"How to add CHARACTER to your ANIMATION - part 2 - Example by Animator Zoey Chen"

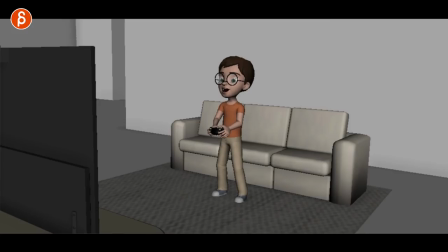240s
thing was the camera move just take that out it's a bit not that it's super distracting but i don't think it's needed you can easily stay here
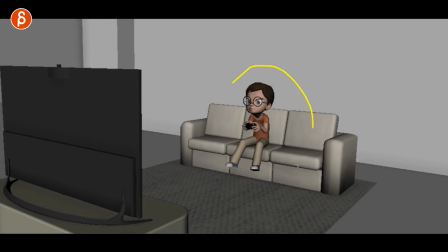247s
but here are the things that i really really like is that the character starts in a seated position and it's cute because the feet are off
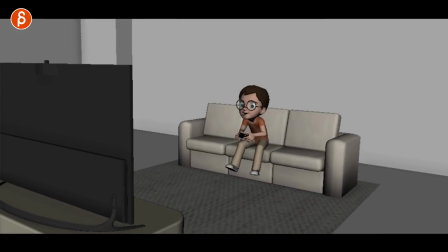254s
the ground it's a typical kid thing. It's very concentrated. And as he gets more concentrated, more interested and excited, he gets off the couch. It's a cute way of getting off. I was kind of talking about offsetting legs, but again, that's all at the ends of this FNA.
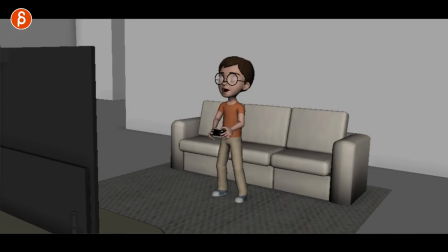269s
But he gets off the couch and this is the moment that I absolutely love. So after all of this, here's the reaction. Love, love, love. This is such a good moment. This is her acting it out.
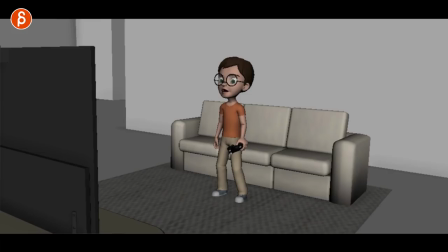283s
Now, she was not super comfortable showing the reference I totally understand it's kind of in a casual environment but she did film reference that is her acting it out and it's such a good kid tantrum to me he goes from very concentrated doing his thing and then having that ah such a kid
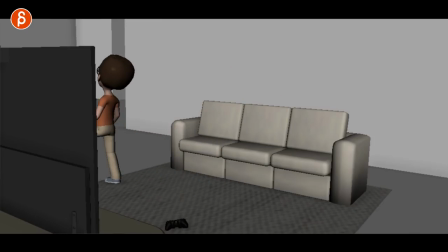301s
thing and this really angry throw and then also the stomp and
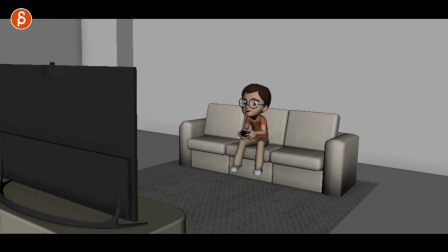307s
then exit so in terms of animation just complexity they're sitting jumping off
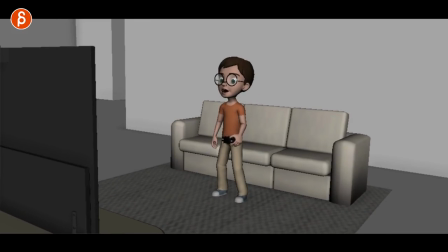312s
to standing right into this and then you have your big acting moment where you can show character and even after that there's 90 degree change and a walk getting out so that's the second version so much better absolutely love it so here are the shots side
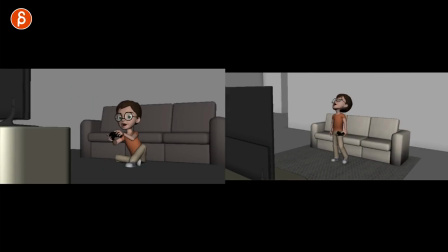328s
by side and you can see the differences static on the left and much more engagement on the right you can see how that change versus staying here i'm gonna repeat myself but still you got that
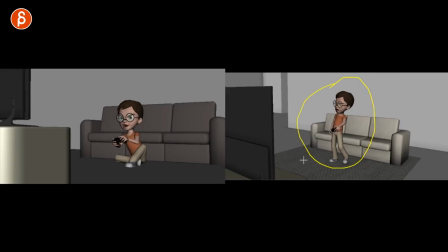342s
excitement him standing here then you got the tantrum which is so much better he gets mad and throws he gets mad throws it here and then the exit there so much better now here's the latest version so after this one that was so much better and such a huge improvement of course i have more notes but i always kind of have notes so here's the version after the latest rounds of notes it's a bit more leaning forward towards the tv a bit of a bigger
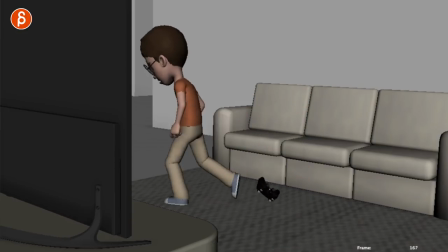366s
take you got the reaction here different controller animation and the exit and here as a last example you can see
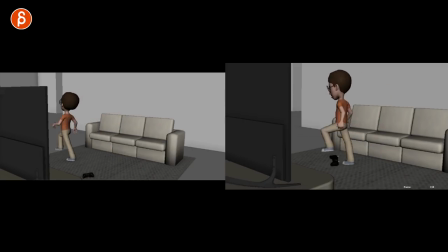374s
both side by side you can see the changes in terms of the timing the movements body mechanics you can see how there's more interest towards the tv with that lean forward versus here being static still got the you know the more disappointment look but it's the same idea just a bit more refined
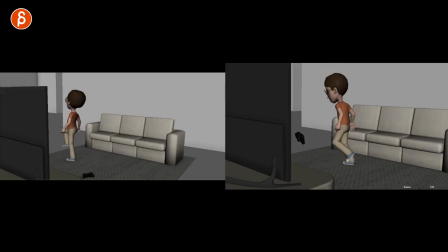392s
you got the tantrum that's still awesome you got controlled animation that's a bit more work in terms of physics you got the stomp that's a bit more with a lean here's a bit off balance there and with the exit still and kind of a change of the timing of stomp and then a
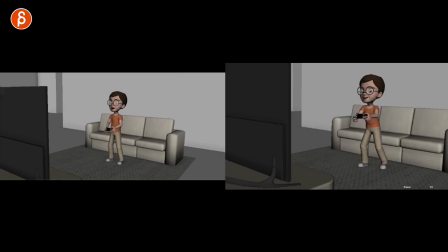407s
faster exit this still has notes but as a whole it's massively better so again here is the latest version and at the end of the
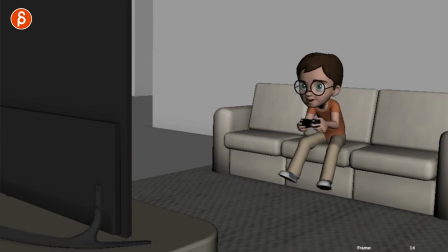416s
semester every student still has time to refine whatever they did but that is the current form and finally here is the very first version and the latest version
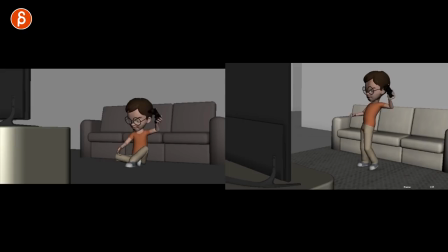424s
side by side you can see the increase in complexity it's more interesting in terms of shape changes complexity in body mechanics using the space acting choices it's just overall such a stronger piece it's absolutely fantastic very proud of her there was so much work in there
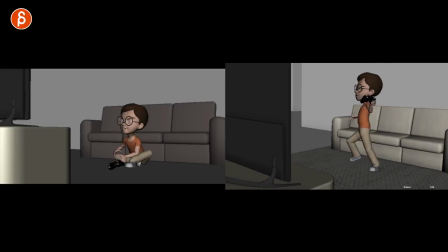440s
really really cool awesome move there that's it so that was it that's the example i'm going to post a critique to that second version again at the end of this FNA just in case you're curious and actually I have other examples because in the last couple weeks at Animation Mentor and Academy there were great examples of taking a lip sync to the next level and there's another example of another Academy student also with a fantastic change of the shot incorporating notes taking it further and it's something I want to show every now and then so you can see actually real world examples what students do how they incorporate the notes how do they implement the lecture notes and to me improve their shots in terms of body mechanics in in terms of complexity, in terms of acting, and they push themselves and they learn a lot more.